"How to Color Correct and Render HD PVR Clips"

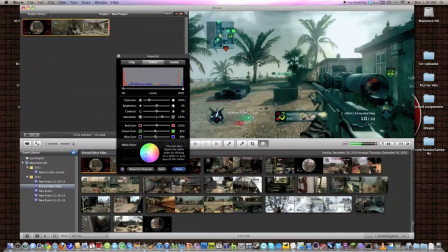(4:14)
And you don't want that. What you want is to click on a darker color, a darker tone of sorts. And the darker the color, the more it'll enrich in the video and make it nice and warm. Now, I like to go for the grayer tones. So the rifle's tones are pretty good.
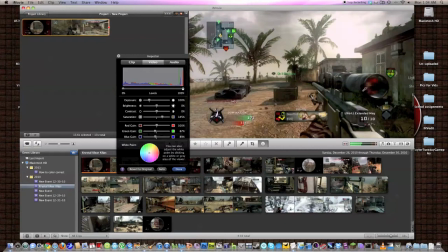(4:30)
If you go into the black area, it really doesn't do much, I don't think. But in the gray area, as you can see, let me give you a good example here. It kind of just makes it a little bit warmer. From something like this to this, it makes it look a lot warmer.
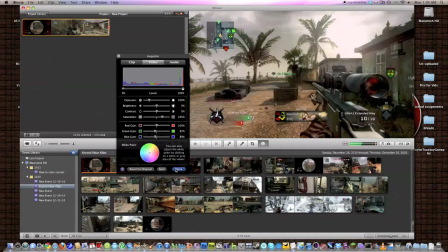(4:45)
And that's what we're looking for. Now, there you go. That's pretty much as far as video settings. That's what you want to do.
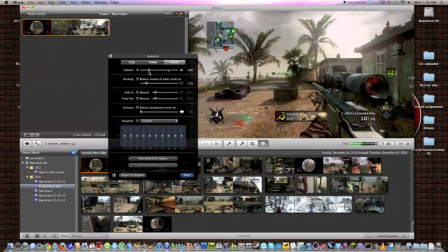(4:50)
When you're making a montage, I recommend you bring down your audio to about 25%. Clip-wise, you can do whatever you want. You can make it slower. You can make it faster. And stabilization, some programs offer that. Really, for a video game, you really don't need stabilization.
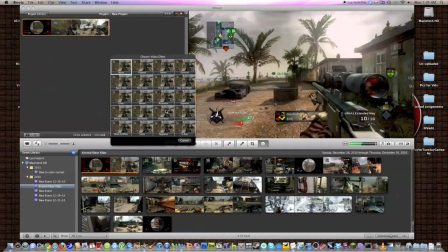(5:08)
And another thing I like to do is to add a video effect. Now, depending on what type of
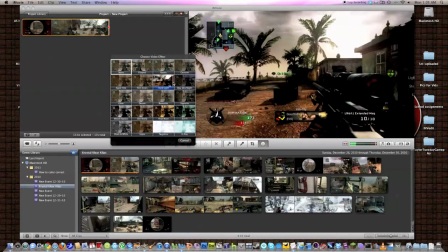(5:15)
video you're looking at, on certain maps that are really dark, I'll add a hard light effect. Now, this one's kind of a brighter map, so it doesn't look that good.
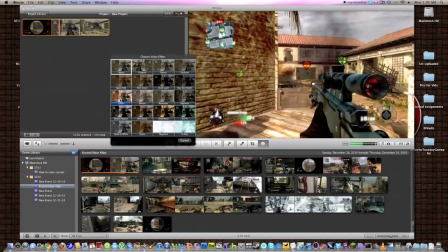(5:27)
Tell you the truth, I don't think any effect will look good on this sort of a map.
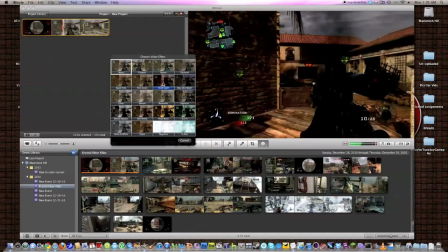(5:34)
But on certain maps, you might want to add hard light. Cartoon is a fun effect.
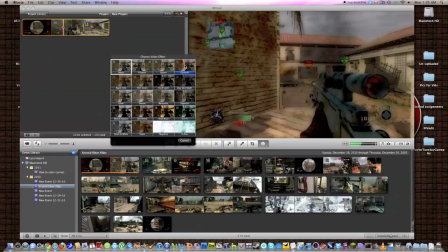(5:39)
A lot of people like to add this to make like a comic book type look. If you want to see this being used by a prominent editor, look up Joe Handsome.
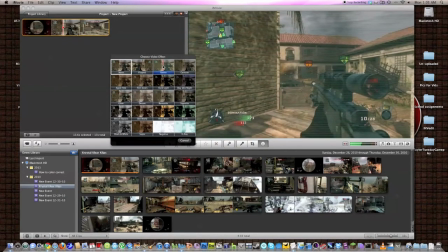(5:48)
Raster can be used to show different types of, like if the music is like more of a techno type beat, you can use this during a certain part where synths, which are like that kind of like,
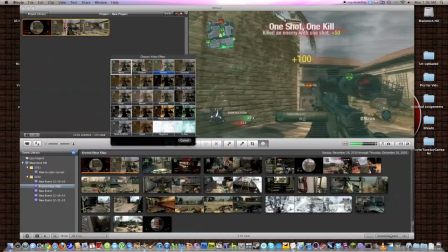(5:58)
not going to make a sound effect, kind of like weird sounding thing, or use it just during certain clips.
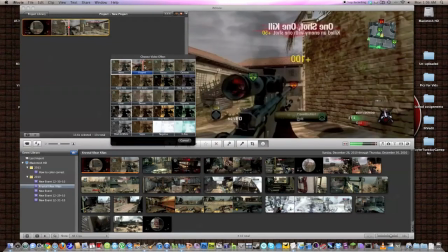(6:03)
You can watch some of my montages to see how I do that. Flipped, if you want to do flipped, sure, go ahead.
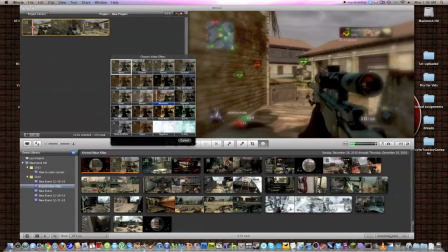(6:09)
Film grain, you get the point. People like to put, you know, something like this with a blur on the outside, looks kind of nice.
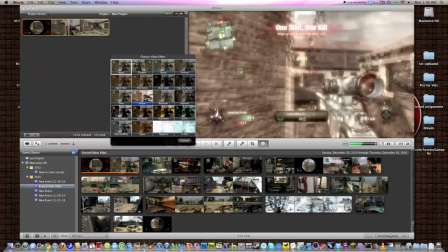(6:15)
Dream, if you get a really good clip, it's good to use like a dream or a glow effect.
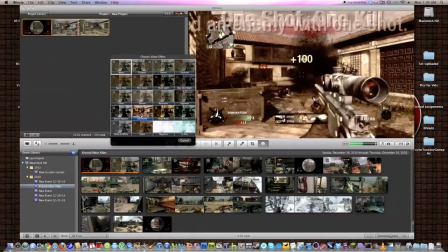(6:20)
If you have a themed montage, you know, old world, bleach bypass for like a darker montage.
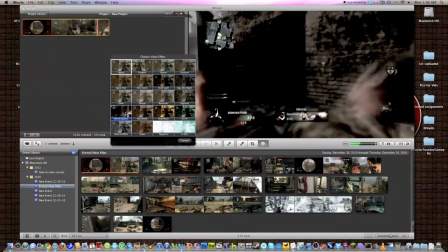(6:25)
Some people actually use this in all their montages. I think Reaps uses it a couple times.
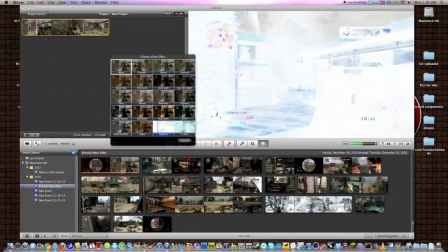(6:29)
And sci-fi, you know, you see there's a lot of effects. Some other programs have more effects than others.
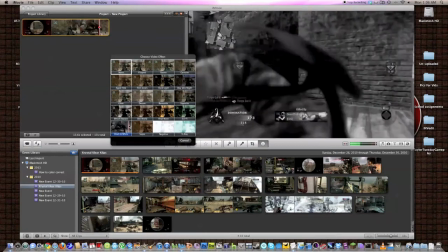(6:35)
Just use them smartly.
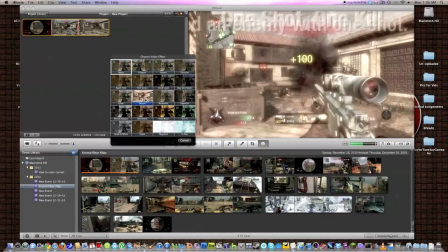(6:36)
One thing I like to use is, you know, get up to where the clip is, the shot, and I like to split the clip and add an effect to it as soon as I get the shot.
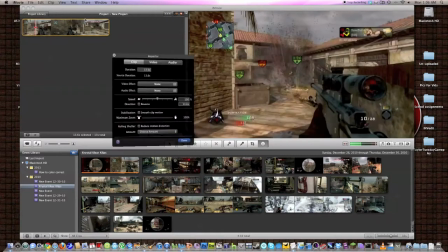(6:46)
So that's, you know, it's a creative thing to do. There you go.
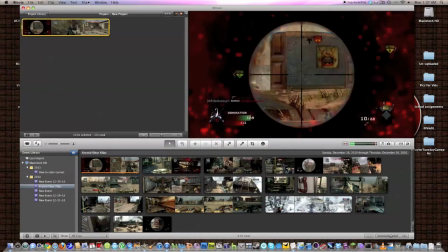(6:50)
That's about it for basic color correction type settings.
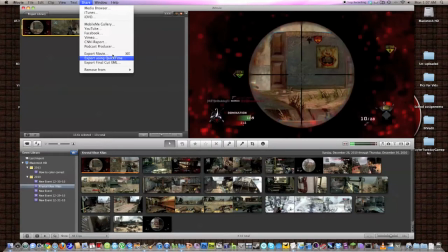(6:55)
Next up, we're going to look into render settings now. Render settings on iMovie, if you export movie, you get literally no options. You get some HD options, and that's it. What you're going to want to do if you're on iMovie, and this basically makes it like a Sony Vegas or a Final Cut editor.
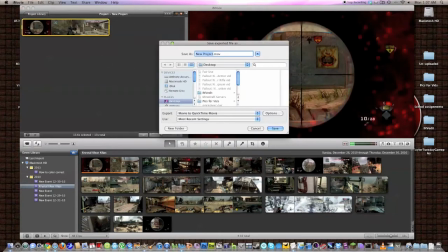(7:09)
You have a lot of choices. You're going to choose Share, Export to QuickTime. I just did that. And it's going to allow you to go into options down here, and you get basically very, very high-tech options, almost as good as some of the programs out there that higher-end people are going to be using. I do use Final Cut sometimes, but I wanted to use a very basic program that a lot of people use.
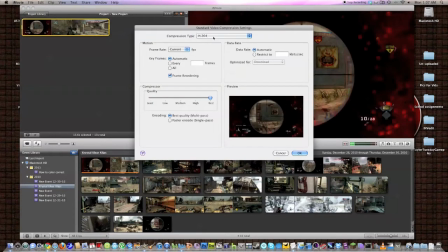(7:30)
Settings-wise, you're probably going to want to go with H.264 since it yields the best quality. But MPEG-4 video is also really good because it reduces the size just a bit, and it makes it easier for YouTube to upload.
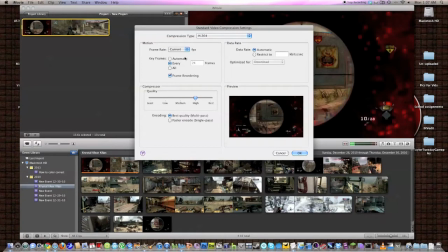(7:46)
FPS-wise, you want to keep it at current. You want to make sure it's the same FPS. As far as keyframes, you can go at all if you want to. I keep it at 24. That's what I would do if I were you. Best quality, if you want the best quality.
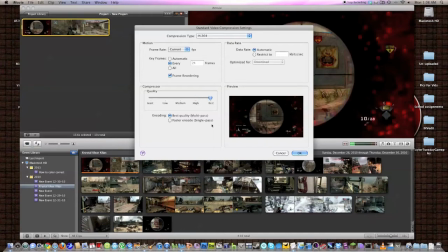(8:00)
If you want small file sizes, go with high. But best is fine. Encoding, best quality, multipass.
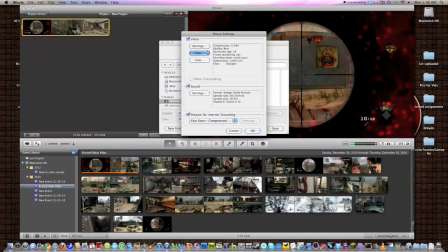(8:09)
And that's about that. Now, filter. You want to add sharpen. So before, what it would look like is this. You're going to click on sharpen, open it up, and then select sharpen and keep it at 1 at least. Size, size-wise, I mean, it's up to you.